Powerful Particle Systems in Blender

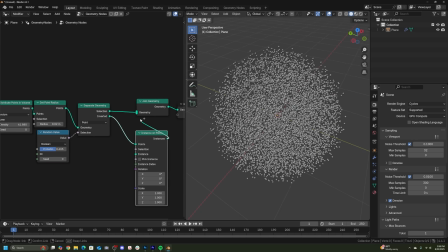(12:19)
Now, one trick I've recently used is separating some of the objects and replacing them with this flat circle that has a really reflective metallic material.
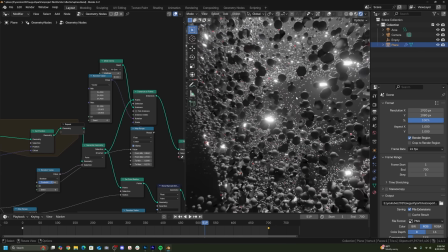(12:28)
That's going to create these really reflective moments that add just this really nice interest to your animation.
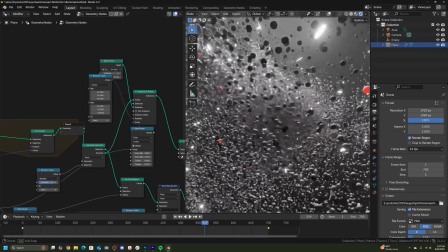(12:34)
So you don't always have to stick with the default spheres.
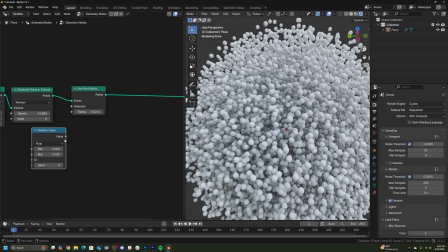(12:38)
Another really easy way to add some interest in your animation is just simply randomizing the size of the points.
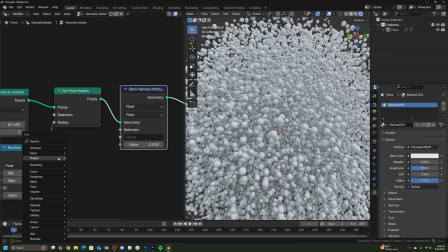(12:44)
Then what you can do is set up a store named attribute, plug that same randomization into the attribute.
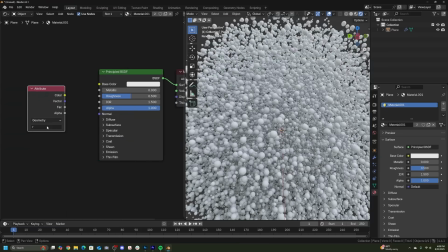(12:50)
You can go to the shading, call that attribute,
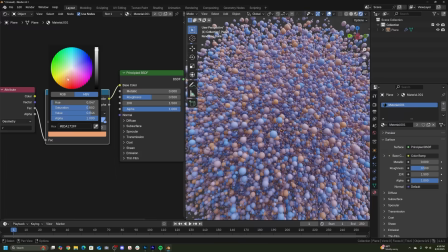(12:53)
and plug that into the shading so that you can also get random color in your animations and they stay put when the particles are moving around, which I think is really important. Now, using that same idea of taking something to Geometry Nodes, plugging it into a store named attribute,
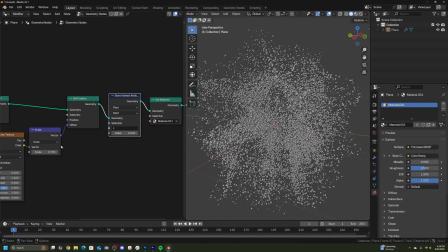(13:08)
you can actually take the same noise texture that is operating some movements in Geometry Nodes,
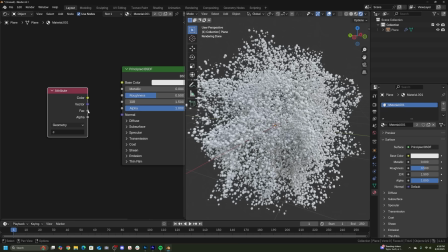(13:13)
and you can send that into the shading and use that to texture the points as well.
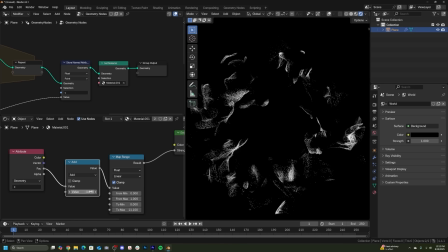(13:18)
I was actually able to take that idea and plug that texture into some of the brightness of those particles in this animation,
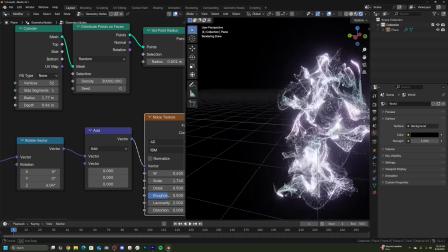(13:26)
and I just think it made it look much, much cooler. So there you go. Those are all of my tips and tricks that I dove into this week to make some really cool animations.
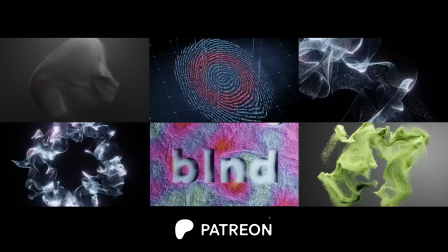(13:35)
Again, if you want the step-by-step tutorials for those animations, they are available on Patreon right now,
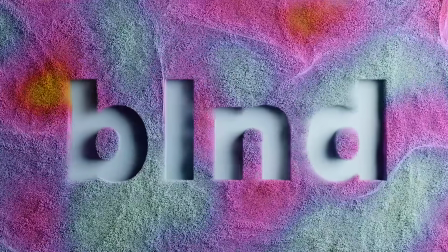(13:40)
and this one is totally free, so you can check that one out as well. So with that being said, I hope you learned some really cool things, and I'll see you in the next one.